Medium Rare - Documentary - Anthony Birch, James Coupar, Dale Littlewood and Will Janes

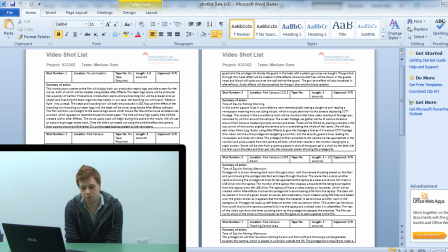0:02 typical industry standard is to evaluate screenplay and cut it up into scenes with detailed storyboarding, as we have done in producing this film.
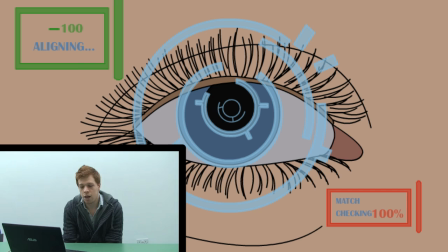0:09 Doing this helps us to identify scenes that don't fit into the narrative too well. You'd think the addition of these various effects may be too much of a distraction to the user watching the film, but I applied these effects quite subtly to prevent this and add more realism to the scene.
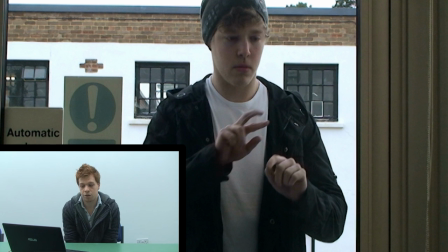0:23 It was a difficult challenge to seamlessly integrate currently non-existent technology into a scene and make it look realistic,
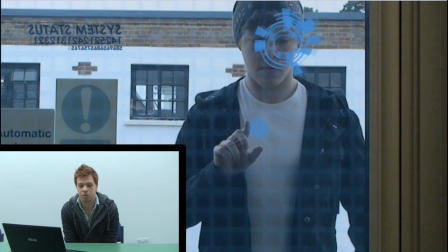0:30 but I feel the final effect worked as planned, responding to actions whilst looking aesthetically pleasing. The final composition managed to come out as planned for our storyboard writing and sketches. As you can see, the eye tracker looks in the final edit like it was intended from the storyboard.
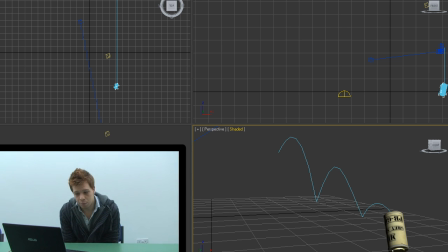0:43 With motion tracking, the computer is pointed to a spot within an image and then released to track that spot frame after frame for the rest of the shot. This method is helpful for showing the character throw the smoke grenade, which was added into the scene as an animation.
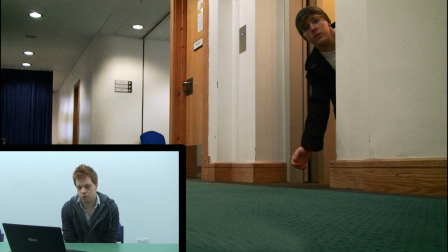0:55 Autodesk 3ds Max was the software used to create the grenade model. We use this software for creating our model. As described by Roger Cusson, it has a robust toolset. This is true as I was able to create, texture and animate the grenade within the 3ds Max software.
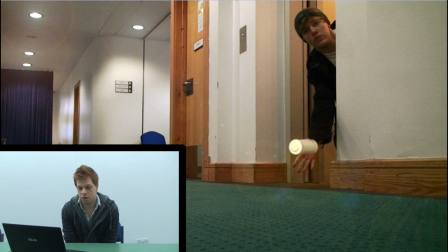1:08 This method proved a more effective alternate approach to animating the object. The software was really beneficial and helped us achieve seamless integration in our scene.
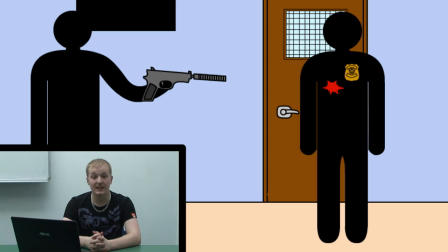1:17 During the creation of the guard scene, a mask was animated around the characters frame by frame so the blood splatter would appear behind them.
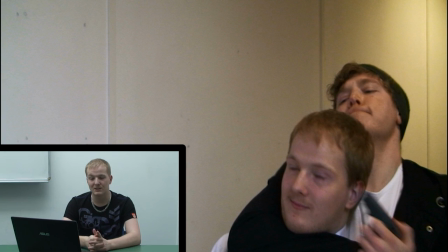1:24 The motion tracker was initially used to do this, but the track created was of a lower quality,
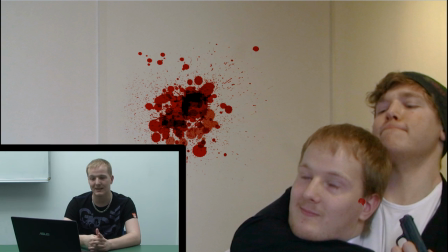1:30 so it would have taken too long to correct compared to the method we did use.
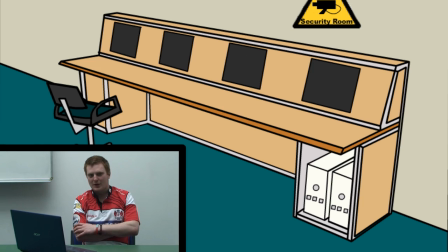1:34 During the CCTV scene, I used motion tracking points to pinpoint the corners of the CCTV screens.
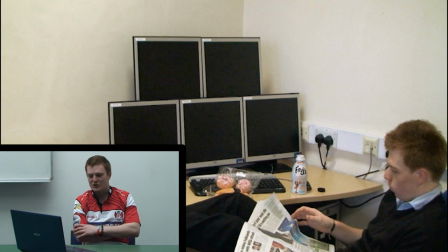1:41 I then attached motion points to some pre-prepared images from Photoshop as to give the illusion that the actor is actually looking at the screens.
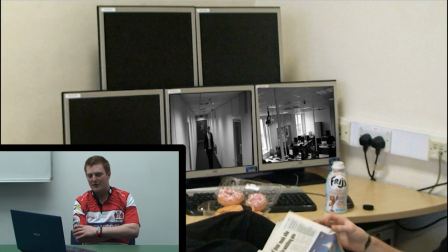1:47 I could have done this by using the scale and rotate options in After Effects, but this would have proved very time consuming and would not have looked as good.
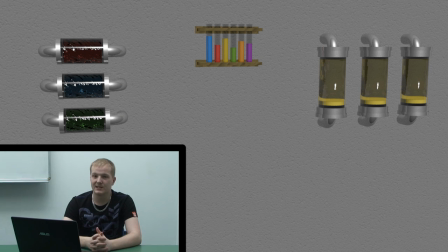1:54 The download scene footage was taken into After Effects and key light was used to remove the green screen from the background.
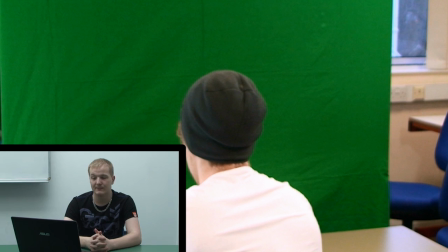2:00 The method attempted beforehand involved the use of the ultralight key,
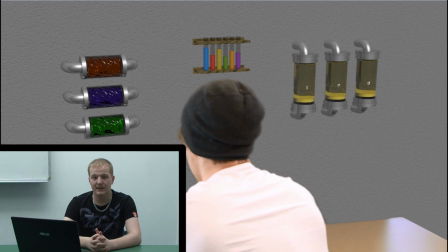2:05 but this either removed too much green from the character or too little green from the background.
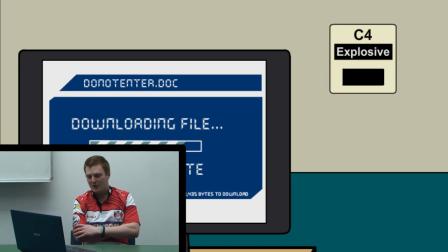2:11 During the countdown sequence, I edited frame by frame by exporting the footage from After Effects into PSDs and editing each individual PSD in Photoshop.
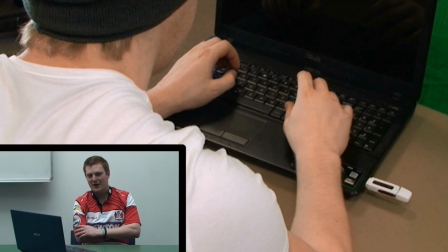2:19 This was very time consuming, and for a while I had considered using Flash to create a short animation and overlay that on top of the original footage.
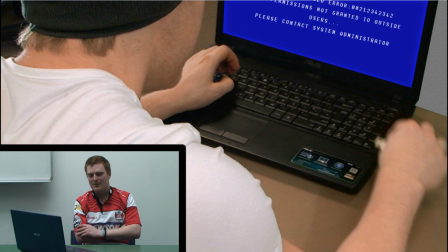2:26 However, using Flash to create the sequence we needed for the animation, it came out far too cartoon-like and would not look good in the final composition.
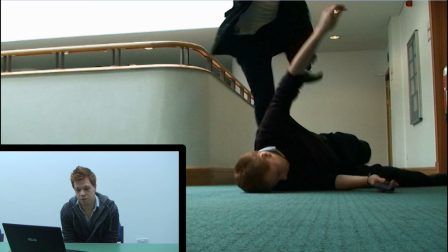2:34 It's quite a tricky experience matching the visual effects with live action, as the character movement is very quick and on a creased t-shirt.
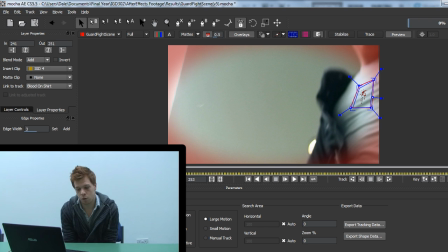2:39 Therefore, I had to be very precise with my spline mapping. The interfaces of Mocha and After Effects are very similar, simplifying the completion of this process.
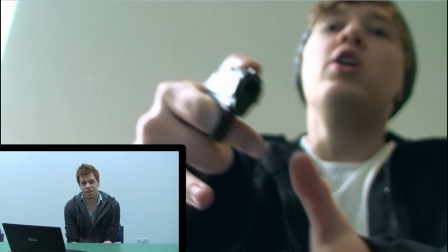2:47 However, I feel the functionality of Mocha can and possibly needs to be greatly improved as the tracking doesn't work as well as I'd hoped.
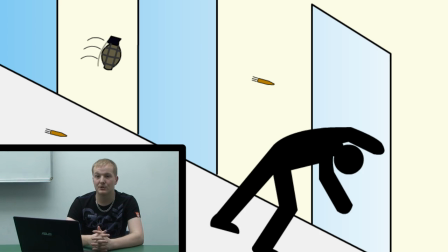2:53 The glass scene in this shot was created in 3ds Max as a P-flow particle system and was rendered out as a JPEG sequence.
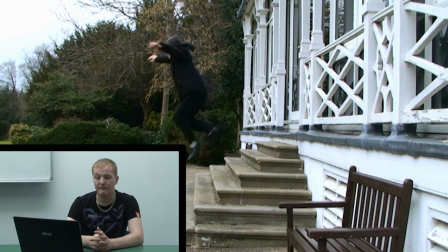3:01 A different way of getting this lock would have basically evolved using the shatter effect,
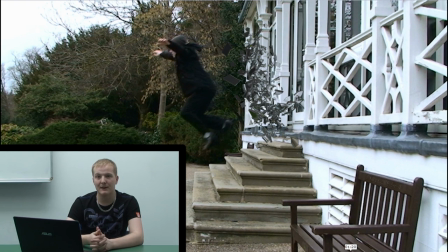3:06 which is built into After Effects, although this method looks artificial in comparison.
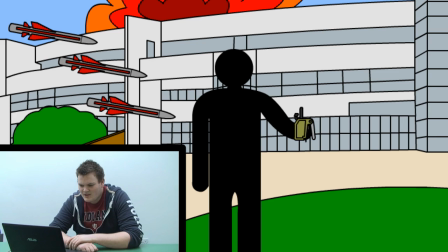3:11 After some research and playing about with a number of the standard effects, using the smoke trials tutorial which we found on Video Copilot, along with Trapcode particularly 2, which is the plugin for After Effects, with its realistic natural effects and jam-packed with features, seemed to be the best option for the scene.
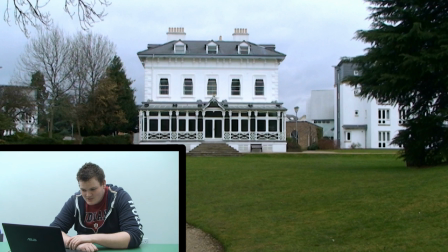3:29 The plugin in particular is used in the motion pictures like Spider-Man 3. It is used to create the Sandman. Advantages were you could create new lights within the composition. These could then be paired, as it were, with the image within your project, and you can really use them for anything.
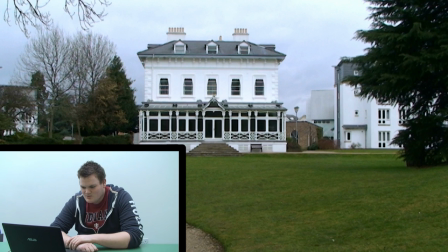3:46 Then using the many settings, you tweak them to get as realistic looking as possible.
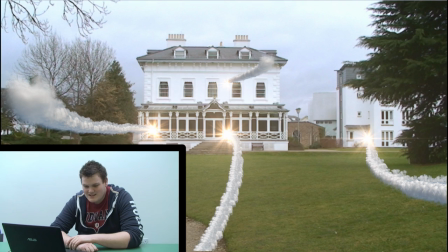3:50 This did take some time. The only disadvantage I would say of a particular plugin is, as I said before, there are too many settings and you could spend a lifetime trying them all out.